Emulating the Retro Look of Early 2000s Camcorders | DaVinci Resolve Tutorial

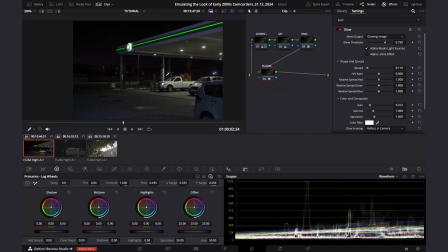430s
that's basically what we want not not too much sometimes it's a lot but most of the time it's kind of like this okay now what i want to do is even though the effect of that nice long streaks which is a which is basically a defect of the camcorder footage uh when you're
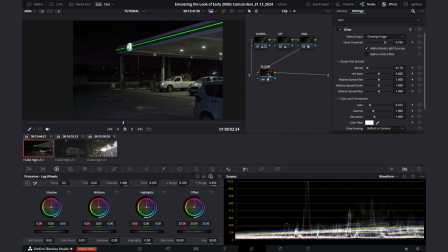446s
filming through like see through plastic or glass or you're filming a reflection of light as you can see here I just want to show you how to replicate that long streak effect so I'm going to make a new note I'm going to call it streaks I'm going to add another glow and with
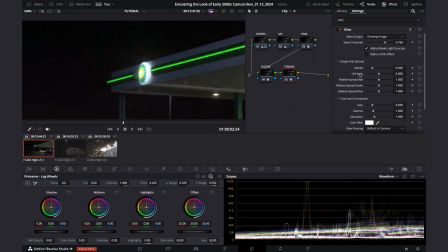463s
this one I'm not going to focus on spread I'm going to first focus on h slash v ratio I have no idea what this is I just found out how useful this is through experimentation so I'm going to bring it all way down as you can see immediately we have the exact streaks
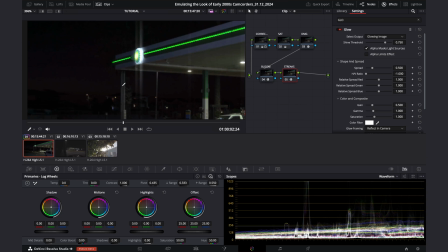479s
that show up in the camcorder footage if you want to make it like that bluish purpley shade that it normally shows up as you can go to color filter and you can just mess with the color here but I'm gonna keep it white for now if you want to mess with how long
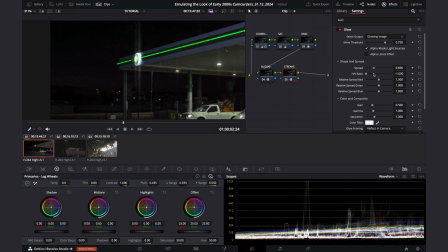492s
the streaks are you can use spread if you want to mess with more settings you can make it brighter here with gain gamma I think changes how much or how much of the bright areas are affected I'm kind of liking this like I might even leave the streaks even though it's not really
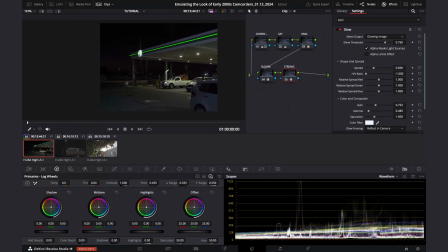509s
uh correct and when it comes to the shadows I think I'm going to go back to correction I'm going to go to curves go to the
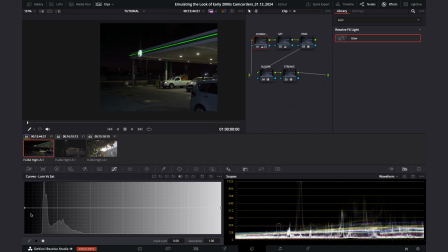516s
third last loom versus set it toggles the saturation of dark and light areas so for example if I click on the black square I can change the saturation resuming here of the dark areas you can see if I bring it up saturated if i bring it down
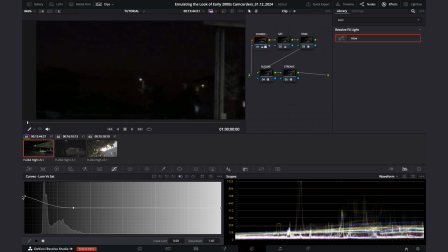531s
desaturated i'm going to saturate it a bit because that's another issue i've noticed with camcorder footage and
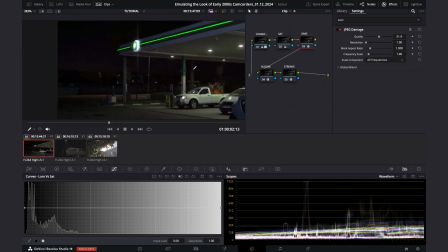542s
i might just fiddle with the damage know it a bit more maybe lower the quality a bit and maybe the resolution 1.2 okay
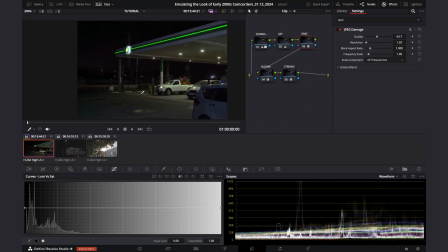560s
i'm going to try this with another shot because this is looking good now i'm going to grab still so i copy the
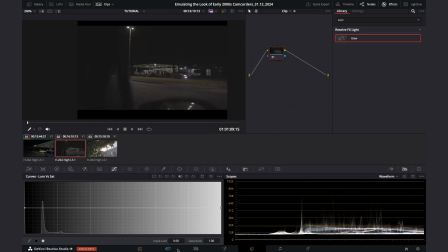565s
grade and i'm going to go to this next shot i'm just going to go back to the timeline
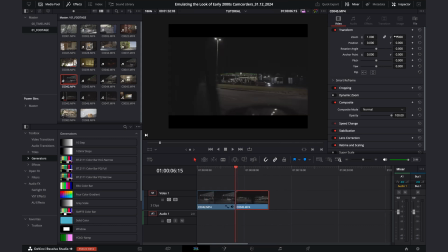570s
bring it next to this one and i'm going to zoom in i'm actually going to control or command if you're on mac c alt or option if you're on mac b
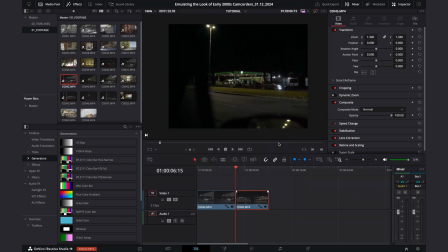585s
i'm just going to click on the color correction so i can just copy it and immediately look at the shot looks almost exactly like it was shot on the camcorder also the zoom motion that i do with my lens i try to make it quite a steady zoom motion to mimic the mechanical zoom of camcorders and i just want to show you
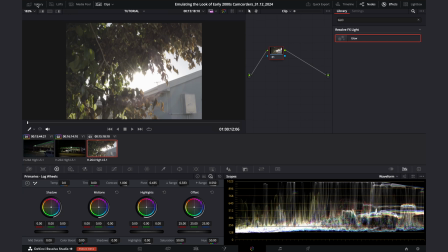608s
i'm going to go back to the color and i'm just going to go to gallery you can see all my experiments of the looks i'm going to i click and apply the grade and immediately you can see we do not need the streaks here we don't even need the blue with this one
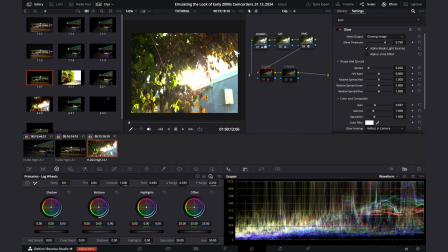620s
because as you can see we're shooting towards the Sun I might even make we'll go back to the damage node in this particular situation and I might just make the resolution back to one and make the quality a bit more like